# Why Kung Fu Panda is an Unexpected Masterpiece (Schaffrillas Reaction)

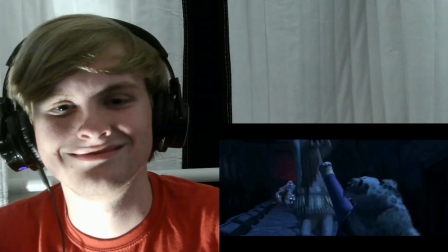Like when he stuffs a mace in this guy's mouth and cartoonishly sends him flying.
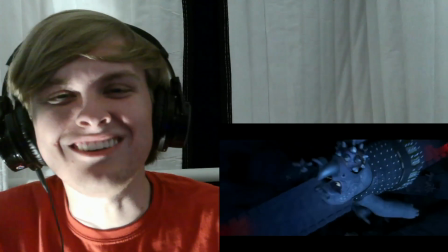In the time it takes this guy to fly through the air, Tylon has already taken out like 10 other guys on ground level.
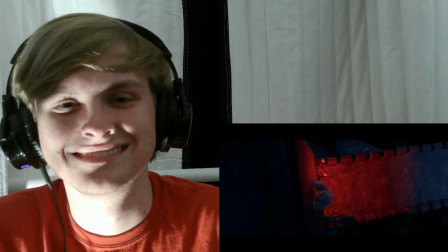He reaches the air. He then catches this guy and throws him into another guy. I had to play this at 0.5 speed just to make sure that's what I was seeing.
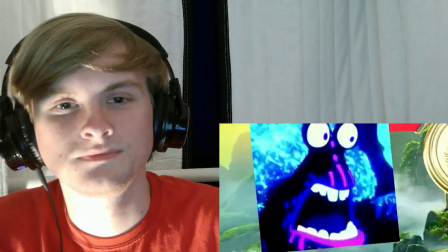Just who choreographed this and can we give them a gold medal? Can animating unbelievably stellar fight scenes be an Olympic sport now?
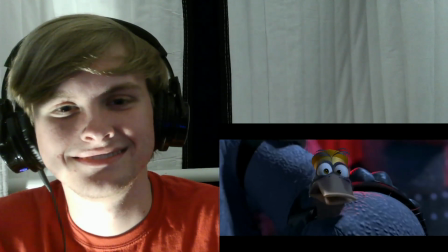This scene is the moment where the movie proves it's more than what it was letting on. It's more than just a cute, goofy, ha-ha, funny Jack Black Panda comedy.
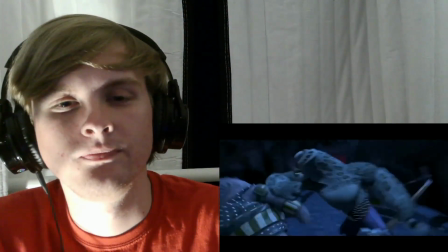It's a goddamn real-ass kung fu movie, and it deserves to be recognized as such.
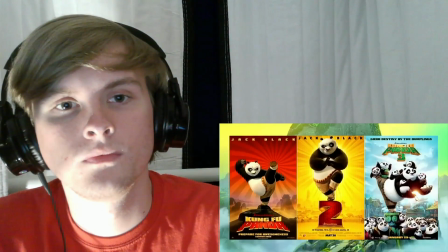I'll fully admit that the action in this movie, hell, in the entire trilogy really, does kind of peak with this scene, but it's not a huge gap.
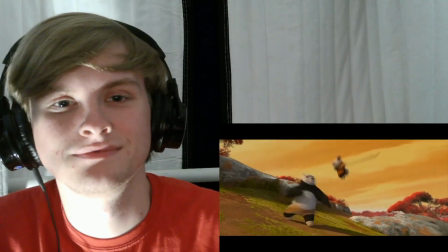Yeah, fair enough. The other fight scenes in this movie are definitely up to the same standard, and they only barely fall short of this one.
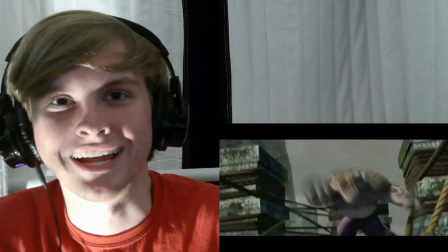Like, the break scene is just so phenomenal. It's just so great. It's such a creative and precarious location for a battle to take place at.
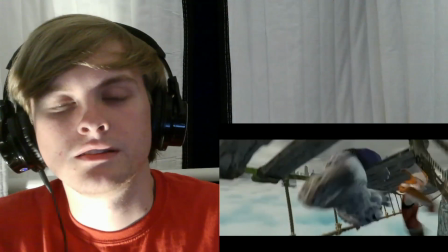You're constantly fearful that these characters are gonna fall into this. Location, location, location. Plus, Tai Lung's ferocity is even more potent here than it was in the last battle.
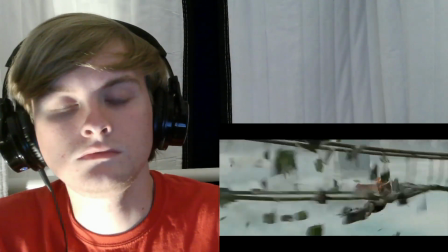Between him slamming Tigress across the boards on the bridge and chokeholding her with the ropes,
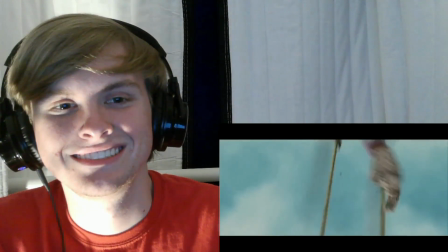they just remain incredibly fearful of what he's capable of, even when the Five theoretically should hold the advantage.
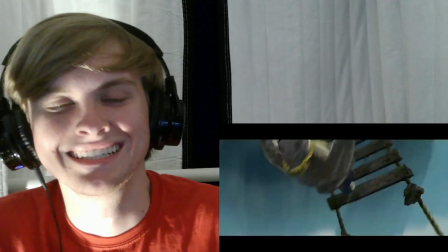They even still keep the humor intact, with Viper forcing Tai Lung to hit himself, and Mantis inexplicably being left alone on rope duty.
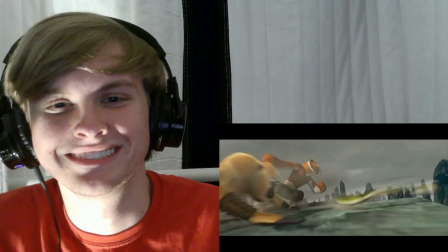It's just such an incredibly thrilling action set piece that concludes with an absurd display of Tai Lung's abilities.
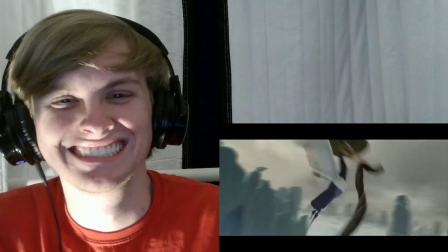Well, like, for real, how did he do that? It's also a great showcase for one of my favorite little details about the Furious Five.
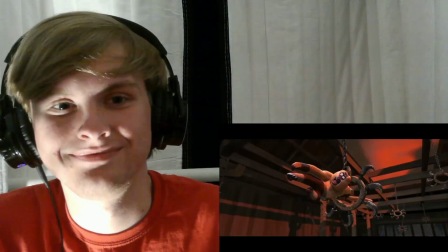The fact that they're all based on real-life martial arts techniques, meaning the animal they are actually informs their fighting style.
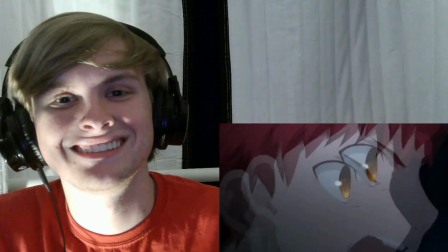It's just so cool, man. Oh my god. They're so cool, they're so cool, they're so cool! As for the next major fight in the film, Shifu vs. Tai Lung,
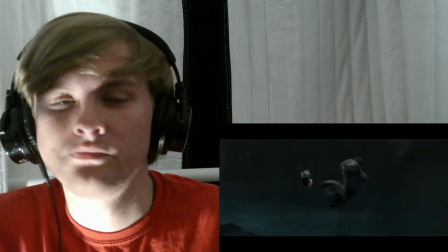we'll talk about that one later, since it's less about the stellar action and more about the amazing character drama the confrontation delivers.
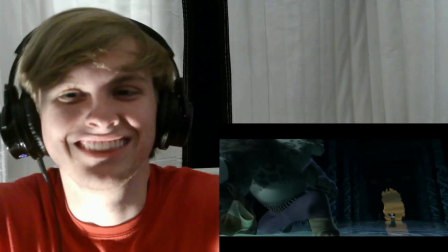Good choice. But for now, let's move on to that final confrontation between Poe and Spider-Man. land.
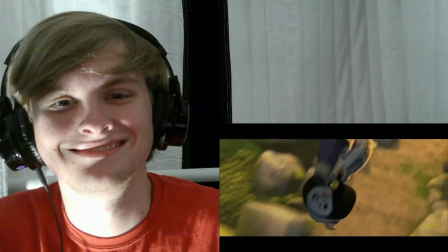It's the goofiest and most loosely choreographed out of all the fights in this movie, which makes perfect sense since Po's brand of Kung Fu is so unconventional.
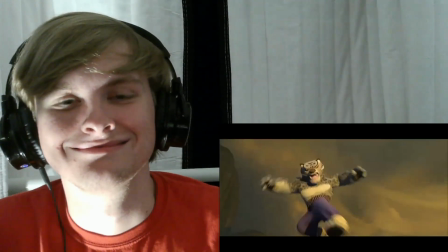But the creative ways he keeps the scroll out of Tai Lung's hands, utilizing everything in his general vicinity and calling back to previous scenes during his training, is a really nice touch.
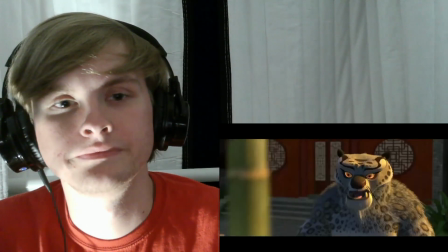I always particularly liked how he hid the scroll under a bunch of pots and mixed them all up as a callback to when Shifu did that with his dumpling.
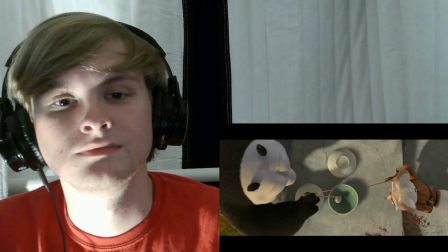See, there, Po actually played along with Shifu's game and found it the way he was supposed to while tai lung takes the easy way out
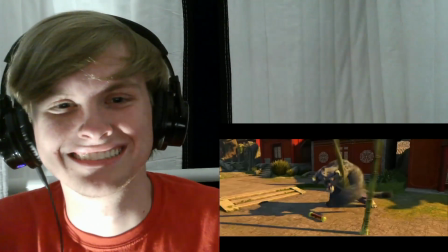and just knocks all the pots away because he lacks patience and doesn't want to abide by the rules of the game and because he's evil and that is
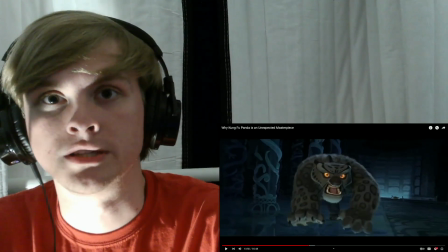very that is very og dragon ball i will tell you right now it reminds me a lot of the whole goku trying to get the sacred water from
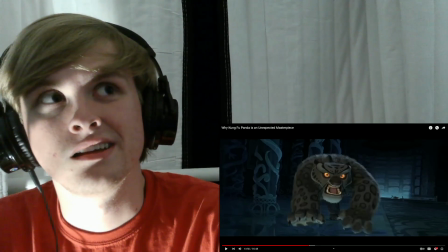uh i forget his name oh
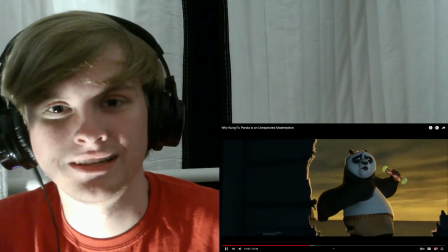well it's a nice way of showing the contrast between the two characters overall i think what this scene does
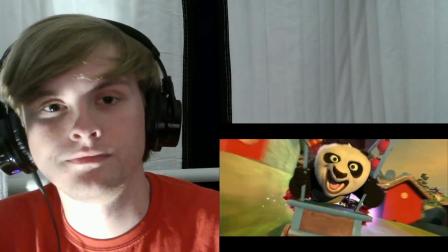best meanwhile mercenary tao tries to take a shortcut using all of his unconventional and unexpected tactics considering how tai lung wins every
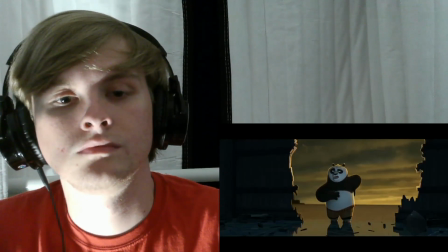single battle he's in over the course of the film the concept of our flabby panda buddy successfully taking him out at the end seems less and less possible yeah but this
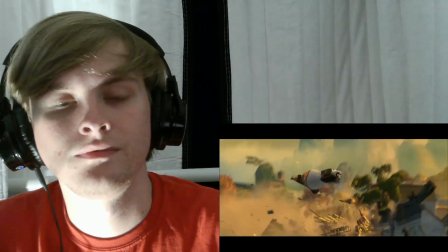fight really sells the concept that poe could eke out a win without nerfing Tai Lung in the process.
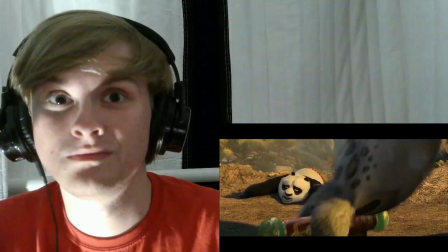Especially because Tai Lung kinda wins at first, knocking Poe down and getting the scroll, only to realize that it's like a shit.
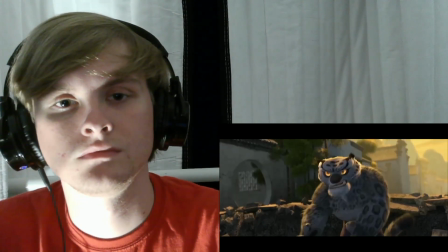Knowing that the limitless power he hoped to acquire all his life was a lie,
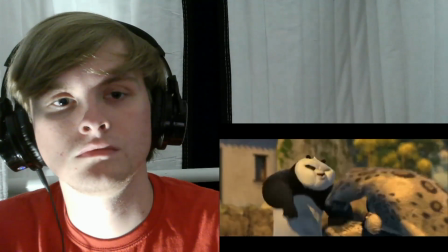he's probably not in the best mental state during his final confrontation, and Poe can easily take advantage of his blind rage.
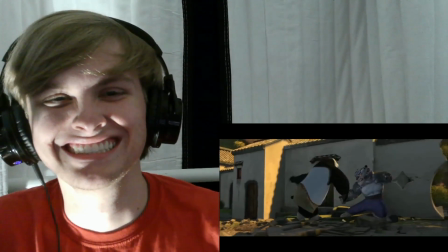It's ultimately a very effective final confrontation that trades in some of the more visceral action from earlier in exchange for a wonderful expression of what makes poe special
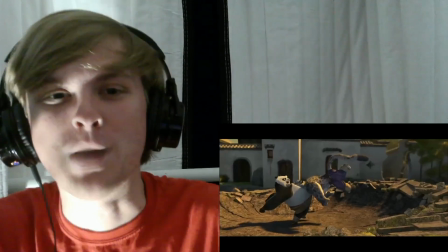i'd like to talk about him and his wonderful journey over the course of the movie
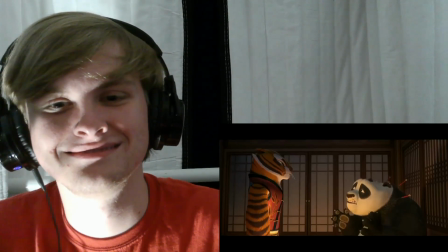because he has a little something called imposter syndrome i
sense the dragon warrior is among us
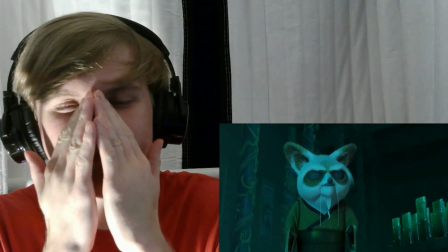that is impossible